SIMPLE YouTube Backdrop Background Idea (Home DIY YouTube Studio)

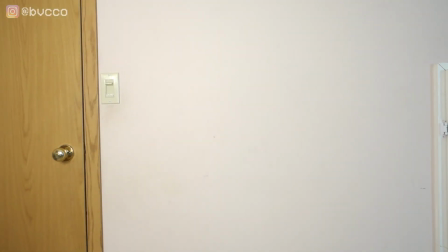(4:07)
So what I'm doing now is I'm just turning my light. Same thing applies.
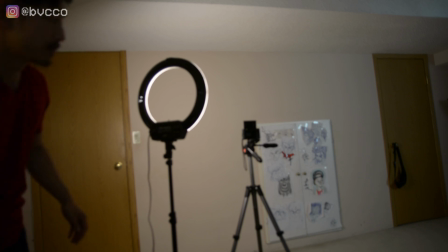(4:14)
I'm having it to the right side. And fun fact for these videos, I'm actually kneeling.
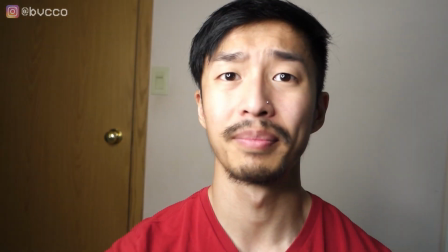(4:19)
So I'm like this, right here. You want that white wall?
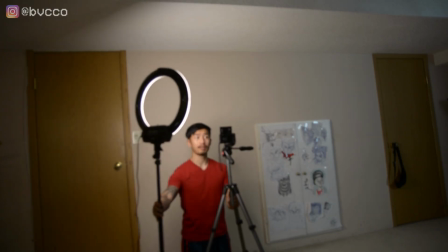(4:26)
Just come up a little closer. Get this light right here. Putting the camera a little down.
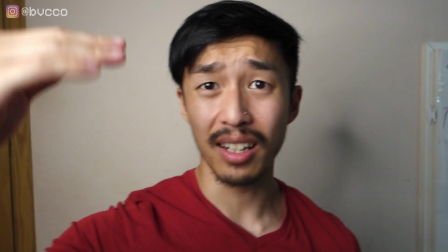(4:38)
Make sure the light is a little slanted. So secondly, I have the light down right here.
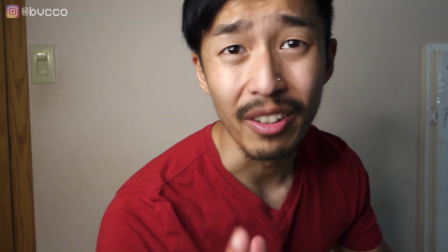(4:44)
I'm gonna get my softbox to fill out, because right now there is shadow.
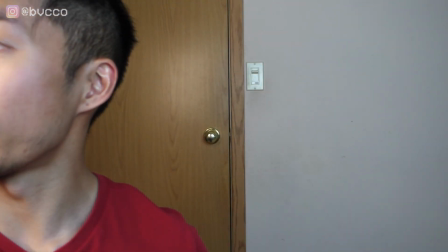(4:53)
And now I'm gonna turn this guy to make it a little white.
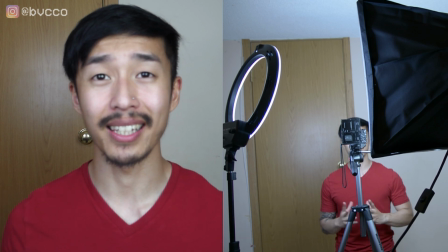(5:00)
so the lights are matching. And now I am essentially having it set up in a sandwich setup.
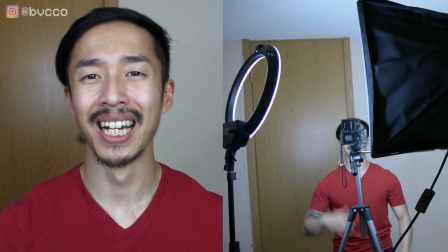(5:08)
One light here, softbox, you have your ring light, and that fills me out.
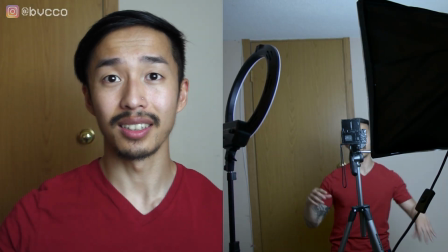(5:14)
I can turn this guy off to see how that looks, right? Before, after, with 2 lights.
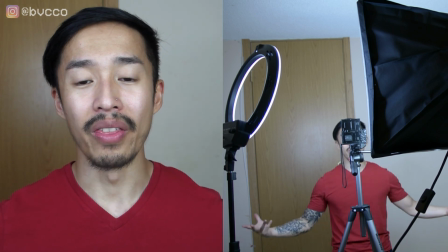(5:22)
And yes, there's a door here, but honestly, this is more than enough when it comes to a YouTube backdrop.
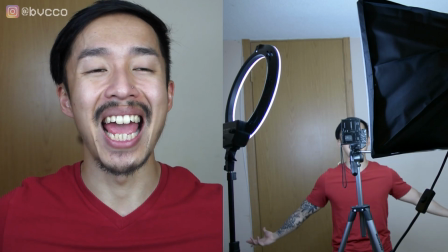(5:30)
Is that just go against a white wall behind your door.
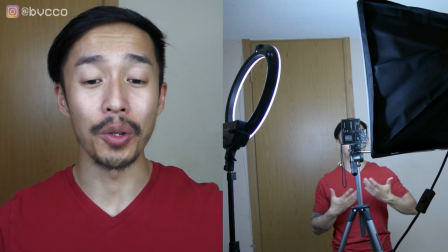(5:36)
I've seen so many influencers now, they have the money to upgrade and have their own DIY backdrop studio.
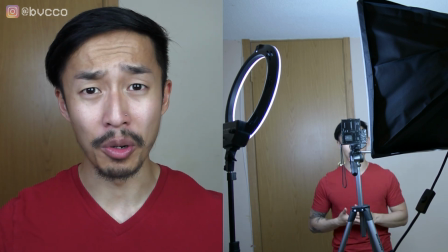(5:43)
But if you look at a lot of bigger YouTubers when they first started,
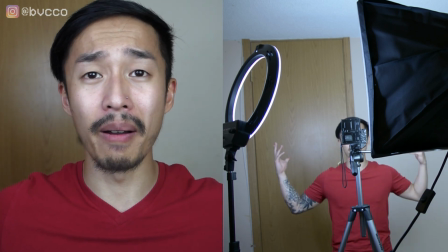(5:48)
is that it was just in the room behind a wall,
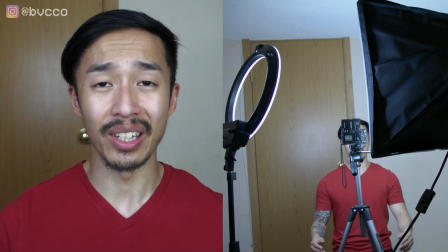(5:53)
2 lights, and bam, this is what you have as a super simple
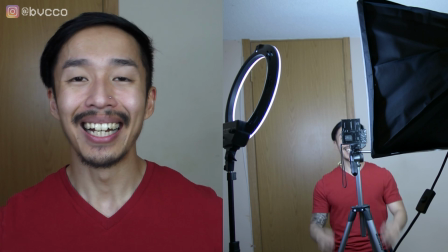(6:00)
DIY YouTube setup. And you don't really need a fancy backdrop.
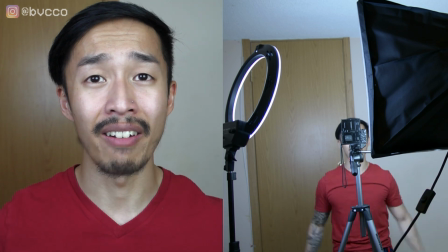(6:06)
You can like buy some poster paper to have as a white color backdrop, and you have fancy lighting.
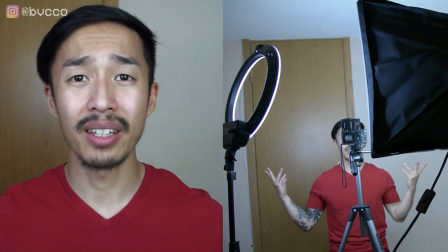(6:11)
But this is a DIY budget YouTube backdrop. But this, you know, I've actually shot a couple of my videos here just like this fine.
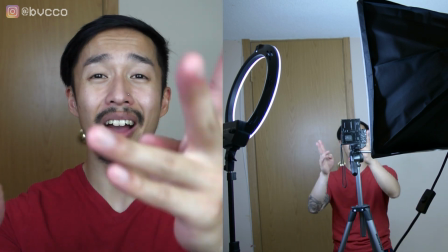(6:19)
So you have 2 corners in your room. You essentially have 2 studios.
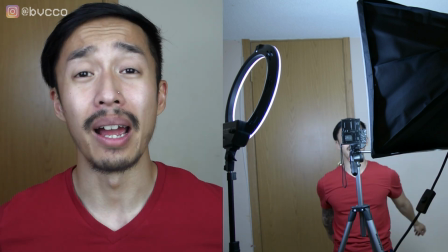(6:24)
But let's jump back to my main YouTube backdrop setup,
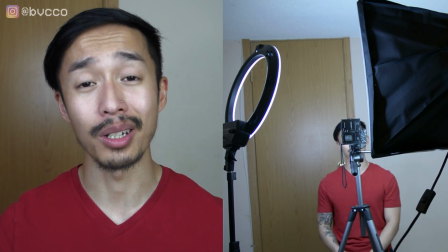(6:29)
and I'll show you one last trick when it comes to having it a little spicier, you know.
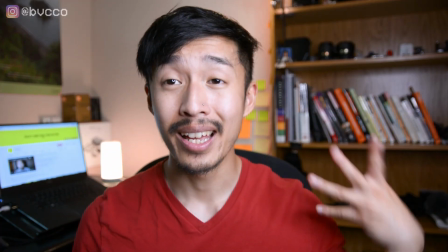(6:35)
I make sure that I have meat and bread, like I said, something to the left of me, something to the right, so it is a little bit interesting.
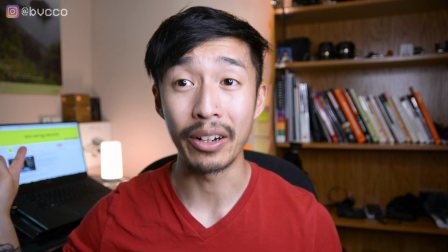(6:43)
I do have a backlight, so it's not completely black or dark back there, and there is a hair light up here,
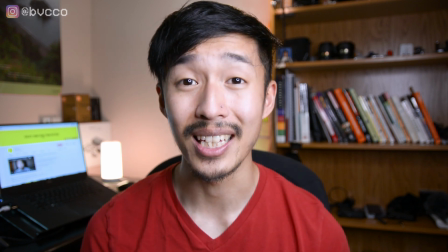(6:49)
and I have my ring light off to the side, and that is my YouTube backdrop,
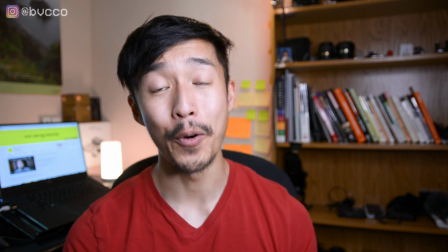(6:55)
just the corner of my home office studio editing bay.
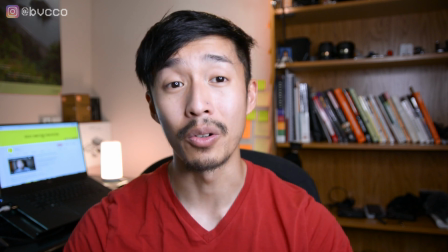(6:59)
And last tip when it comes to having your own backdrop idea is kind of goes back to the first point,
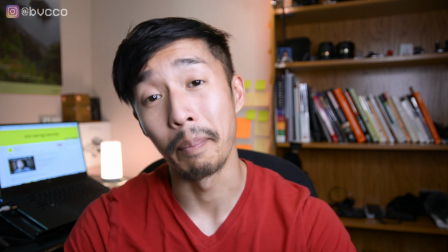(7:07)
and that is making sure, play around with having rule of thirds.
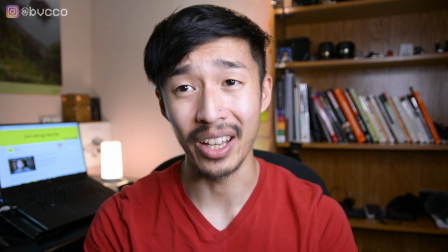(7:11)
So you don't always have to be dead in the center when it comes to videos.
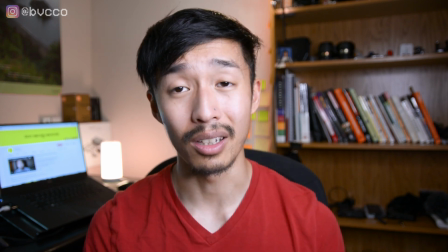(7:16)
You'll probably see this a lot, is the rule of thirds.
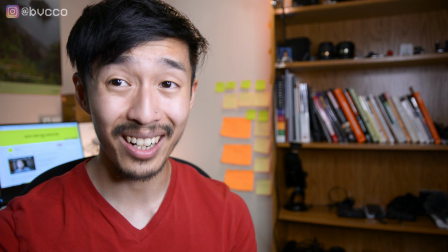(7:18)
So for example, I can be right here and talk to you guys and just be off to the side just a bit.
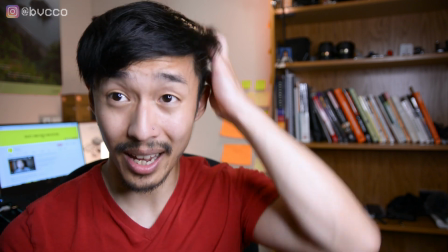(7:27)
You'll see this in interview type of videos, just off the side. Hey guys, what's up? I'm gonna talk to you about blah blah blah.
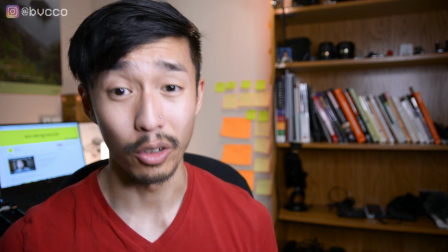(7:33)
And you can also change around with the backdrop. For example, I can also go to the right.
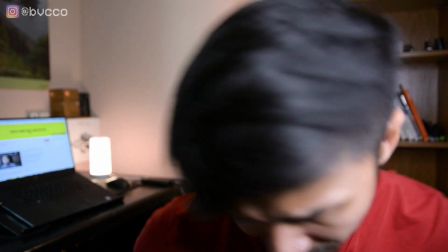(7:38)
Oh shoot, but don't knock over your camera. All right, I can also be right here, all right?
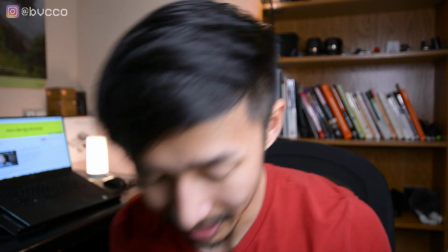(7:45)
But because of the setup, the way that it looks, the best way,
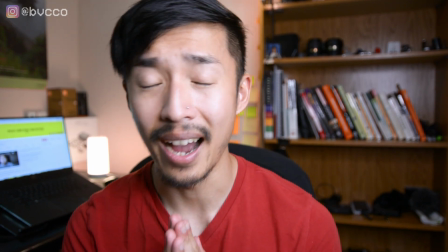(7:50)
so it's not too busy, is that I am dead in the middle.
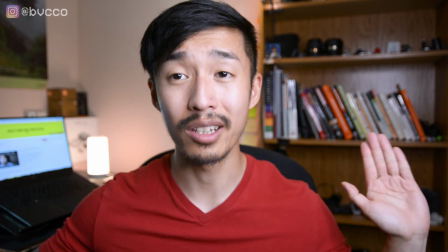(7:55)
So play around with how it looks. Be cognizant of what's to the left of you, what's to the right of you.
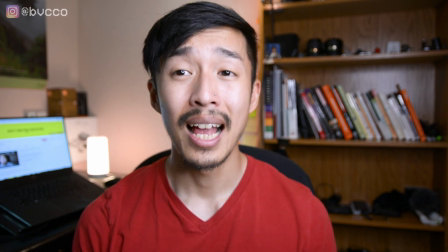(8:02)
Most people have a bookshelf, film in front of a window as well. And just be aware of, like, for example, there's a corner in this room right here.
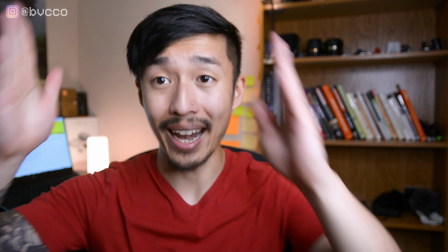(8:11)
I can use that as a focal point.